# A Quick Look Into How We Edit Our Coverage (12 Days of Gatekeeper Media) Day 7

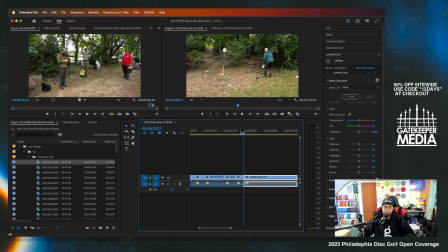So then it would be like something like this, and then it like just doesn't feel as seamless or as organic or as natural.
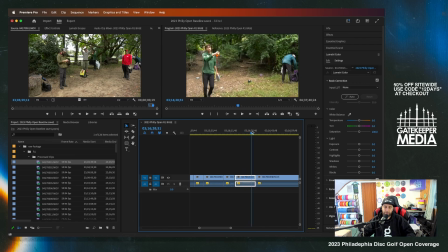So that one's tough because he like literally walks towards the camera, so he's like on the camera for a very, very long time. But
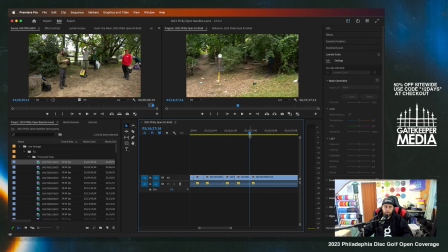boom. So we can cut it early. Grabs it. And then do something like that. When in doubt, add a crossfade. Just like that. It fixes the problem. Don't be afraid to use crossfades.
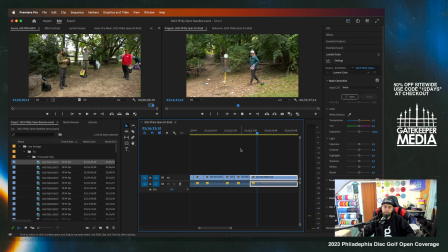Sometimes you're forced into jarring moments. This is what we would call jump cut in the movie industry. See how it just jumps? It's very jarring. It just jumps because we're not changing the angle or perspective of the camera.
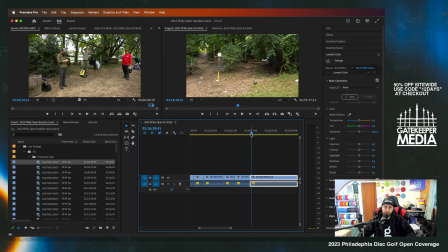The actual person in frame is not moving a lot. It's just a quick little jump to not like across the screen or anything like that. Simple crossfade just makes that a lot easier. So it's those little things that
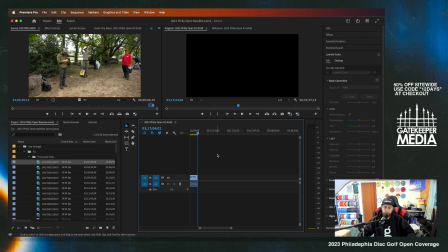seem so easy to video are sometimes your best tools. So hole one's edited. It's pretty quick. I'm going to do another quick hole really quick here, not talk as much, just so you can see me at work, and then probably call it from there.
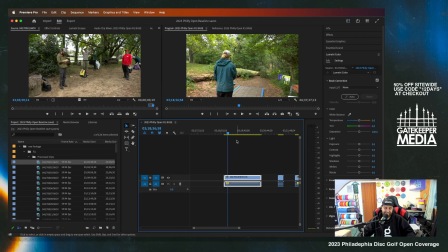Who am I kidding? I'm going to keep talking. Why else would I be here? Just kidding. This has to get edited anyway. Hole 2. Mr. Hansen flips one up. Drops in.
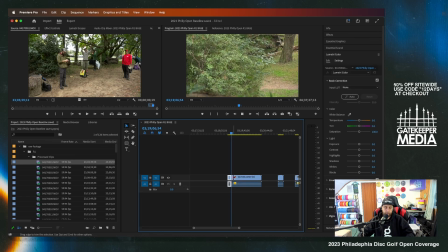Right before it starts zooming out again. Now we're going to grab it like right about there. Bam. Get rid of that.
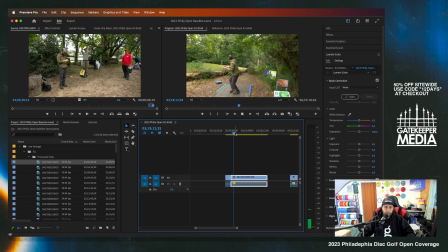Yeah, so this episode might not be for everyone. If you made it this far, I would say you're probably interested in disc golf coverage in one way or another, or you're just a fan of disc golf and how it's created.
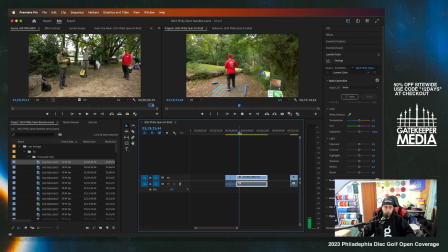If you... What was I going to say? If you do have any questions, or if you ever are interested in anything like related to just creating disc golf coverage, we do have a Discord, as well as a Facebook group.
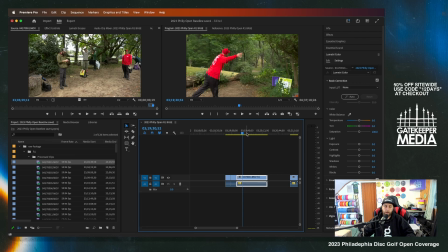We have it's called Gatekeeper Mobile on Facebook. And then on our Discord, it should just be Gatekeeper Media. It's a public Discord. We do have a learning video tab in there where some people kind of post their own projects.
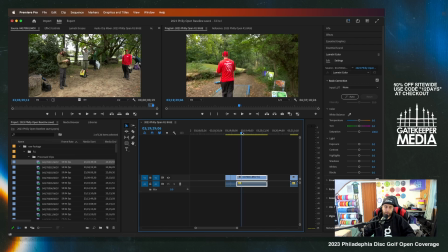Sometimes I'll go in there and give some tips and things like that. That's also a good spot to reach me if you do have any questions, because I'm always here to teach, and that's probably one of the biggest things that I've
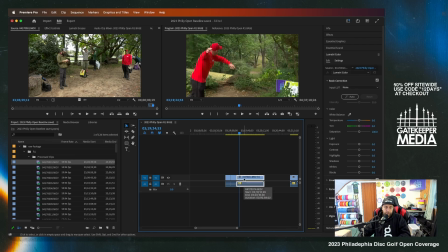learned to love over the years is teaching people the craft of creating disc golf coverage, but also creating video. I think video is such an important part to our culture and isn't going away anytime soon.
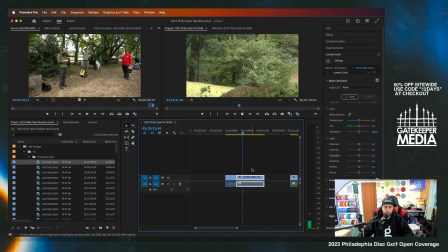So it's such a cool medium.